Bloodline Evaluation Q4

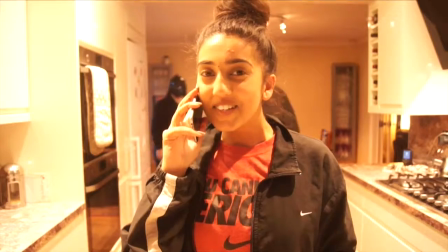0s Well, I'll miss you.
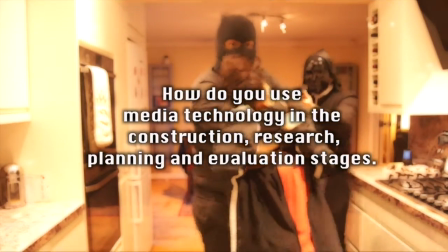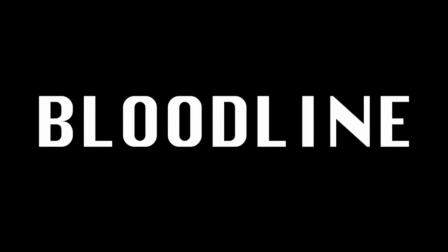8s
To construct our trailer, we needed to research an efficient amount to understand the codes and conventions associated with our genre.
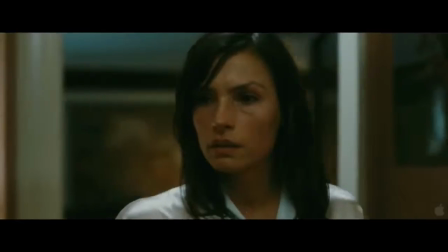16s
Our research came from films like Taken and The Call,
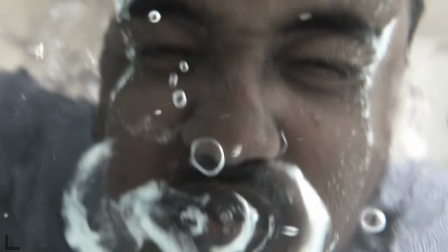20s
where we gathered specific features of the film and applied it to our trailer, which consisted of locations, characters, props, and more.
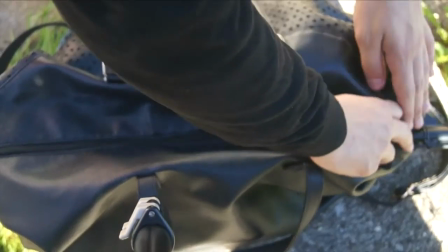27s
The planning was fixed on how efficient our research was, so the type of gun to use and what would make a good location to set the trailer.
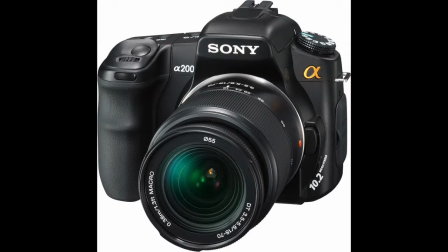34s
The Sony camera was used to capture 90% of our footage, whilst the other 10% was filmed using an iPhone 6.
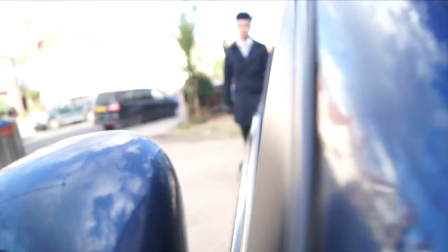41s
The footage was successfully put together for our film due to the choice of camera lens, where we were able to make quality shots.
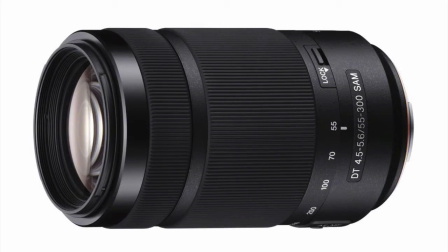48s
Prior to learning about the extreme zoom lens, we used a standard lens to collect most of our filming.
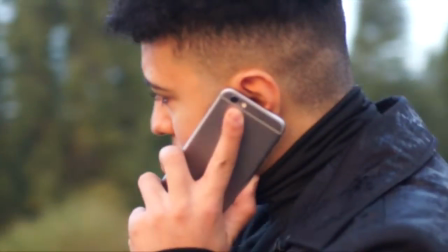53s
However, we found that the extreme zoom lens allowed us to improve our camera shots.
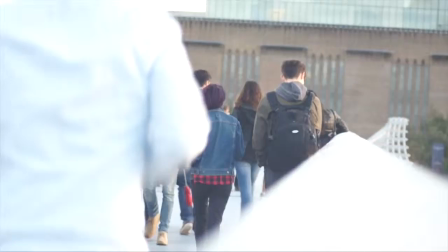58s
This technique included extreme close-up, focus point, and changing the depth of field. In terms of software, we used Final Cut Pro to edit our trailer.
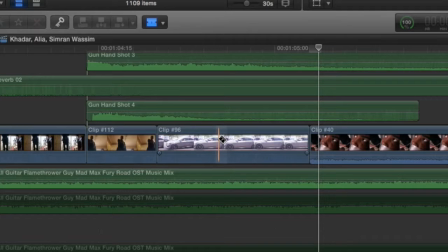66s
This software allowed us to drag, cut, color correct, and apply filters and more.
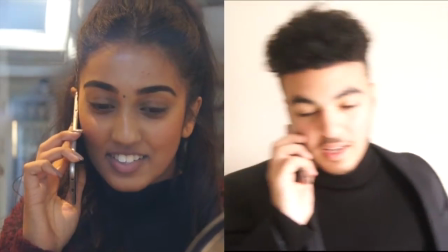72s
To establish the relationship between the husband and wife, we thought it would be a good idea to record photo frames around the house.
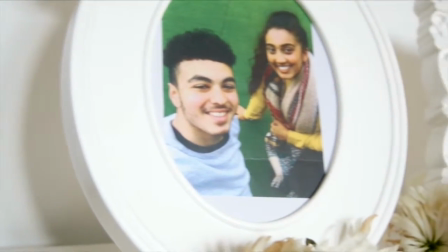78s
This idea was used to show the homely atmosphere but also foreshadow the terror through the happy pictures, which demonstrated a thriller atmosphere.
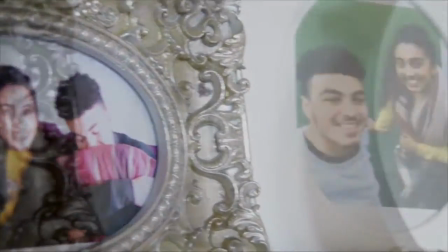87s
It took us quite some time to achieve a smooth pan, but it did not go to plan, therefore we used a stabilizer key.
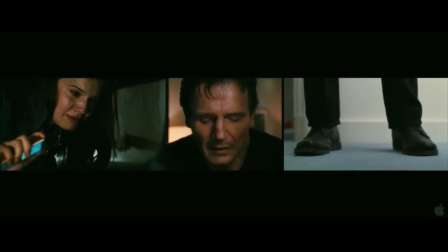93s
We noticed Taken had used a split screen in their trailer. We thought it was effective to use the same.
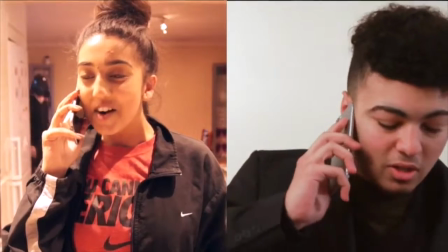98s
We used a split screen in the opening of our trailer during the call between the couple, followed by Claire being kidnapped, the key event.
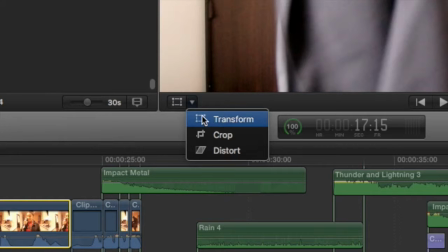105s
This split screen was done by laying the footage on top of each other.
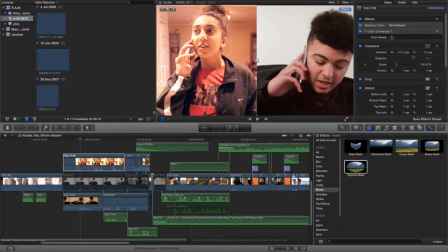109s
Next, I had to use the crop, distort and transform tool to play the clips simultaneously, side by side as a split screen.
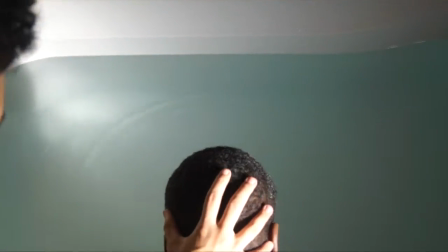115s
When shooting the underwater scene for the montage, we added red food colouring to the bath full of water.
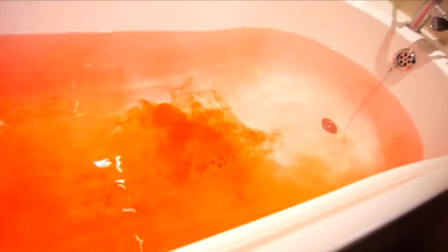121s
Unintentionally, we poured the whole of the food colouring in the bathtub, and to our surprise, it created a sinister and mysterious atmosphere to the shot.
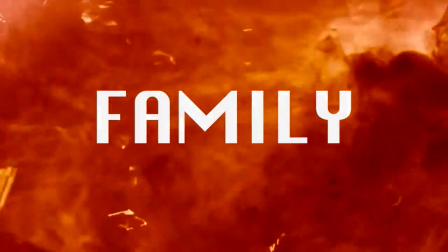129s
We decided to use this for the background when addressing the quote, "Family is everything," to the audience.
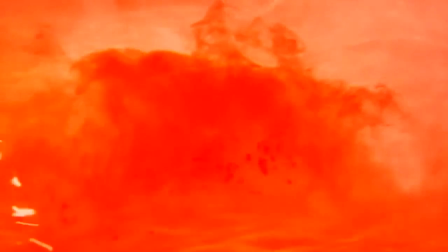133s
To use this shot in the most efficient way, we cropped the shot so it was zoomed in to manipulate it into looking like blood.
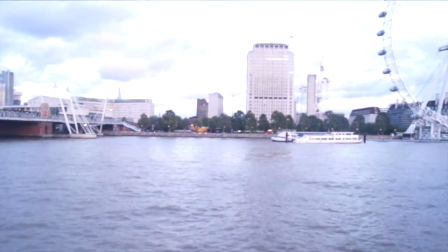139s
Some of the footage we collected made us contemplate its significance, mainly because of how lengthy it was.
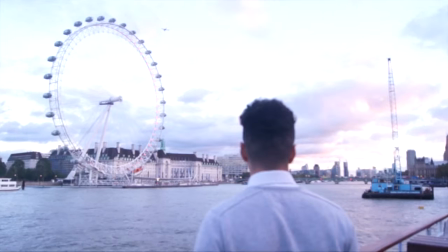145s
The longer the clip, the more boring it becomes. For example, one significant event was of an establishing shot of London, with Hugo in the frame.
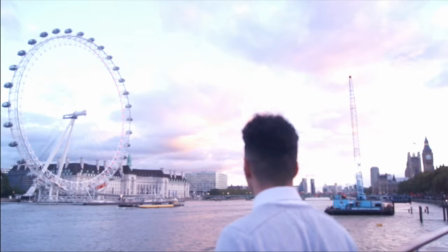153s
We needed to include this shot for the audience to notice Hugo looking over London to symbolise his hunt for his wife.
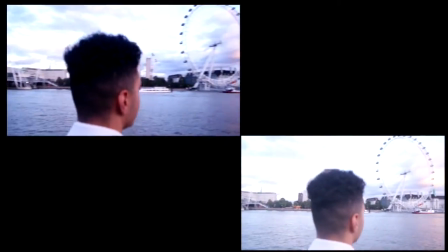159s
As this was an important key for the film, I had to adjust the colours, brightness and speed up the clip for a rapid shot to sync in with the second third of the trailer.
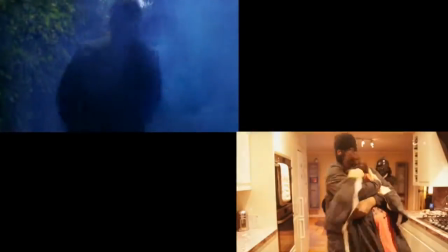168s
As for shooting footage for our trailer, it's always better to have a selection of shots and different types of footage to set the narrative.
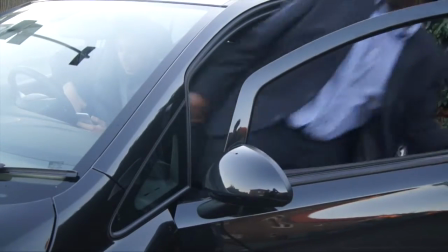175s
For example, we had great footage of one of the villains approaching his car and sitting in there.
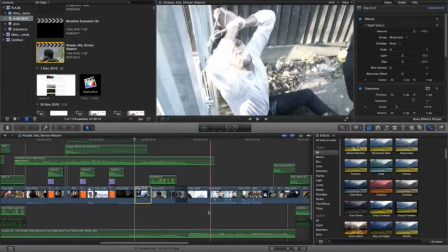180s
After putting the footage on the timeline, we gathered that it had no meaning to it and the audience would get confused.
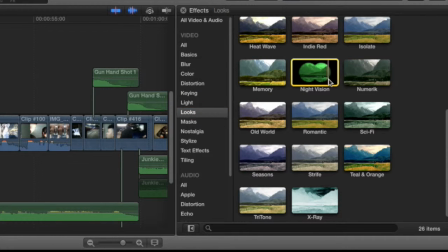186s
So we applied a filter which involves a POV shot through binoculars to show that Hugo is watching him.
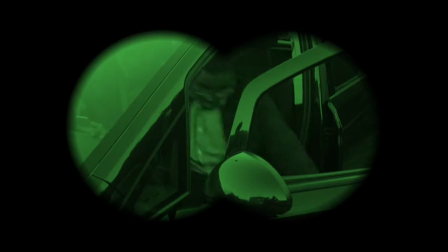192s
Hopefully the use of communication was improved by this filter.
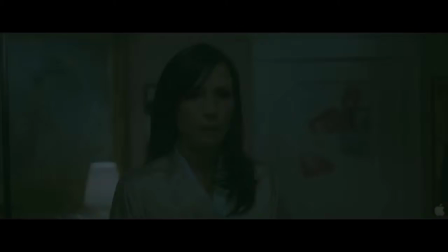195s
Continuity doesn't necessarily have to flow because it's a trailer, with a number of snapshots of what you'll expect to see in a film, but using these shots in chronological order.
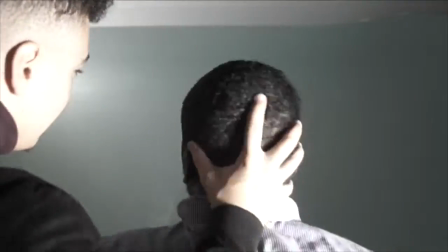203s
We included some continuity editing in a few number of areas where Final Cut Pro assisted me with the blade tool so the continuity wasn't broken.
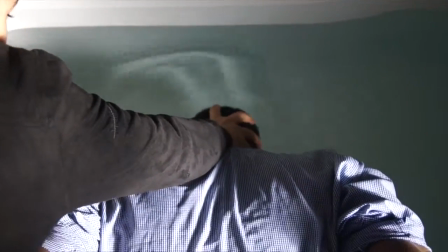210s
For example, Hugo is seen torturing a man by shoving his head underwater.
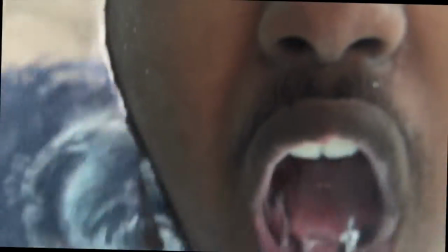214s
First we see a high angle shot as Hugo pushes him down, then we cut to an extreme close-up of the villain's face using a waterproof phone case.
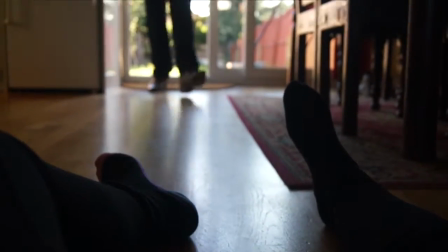222s
For the clips that were too long to include but had raw footage to contribute towards, we decided to edit them in the style of a jump cut.
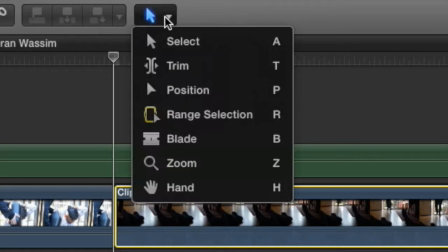229s
I used two techniques to portray a jump cut.
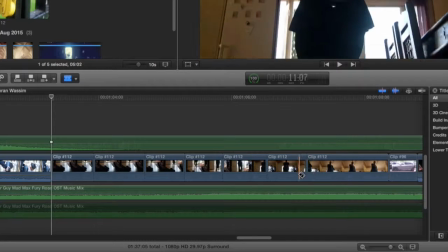231s
The first technique I used was the blade tool to cut out the time wasted from one action move to another and keep the action shots,
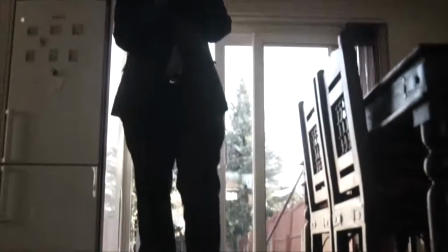238s
so you'd see a jumpy edit of action after action. The second technique was to use regular time intervals for this clip.
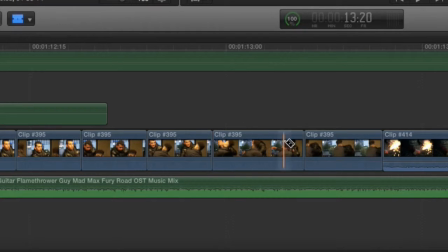244s
For this clip I used 1 second regular intervals and then deleted the clip after each second.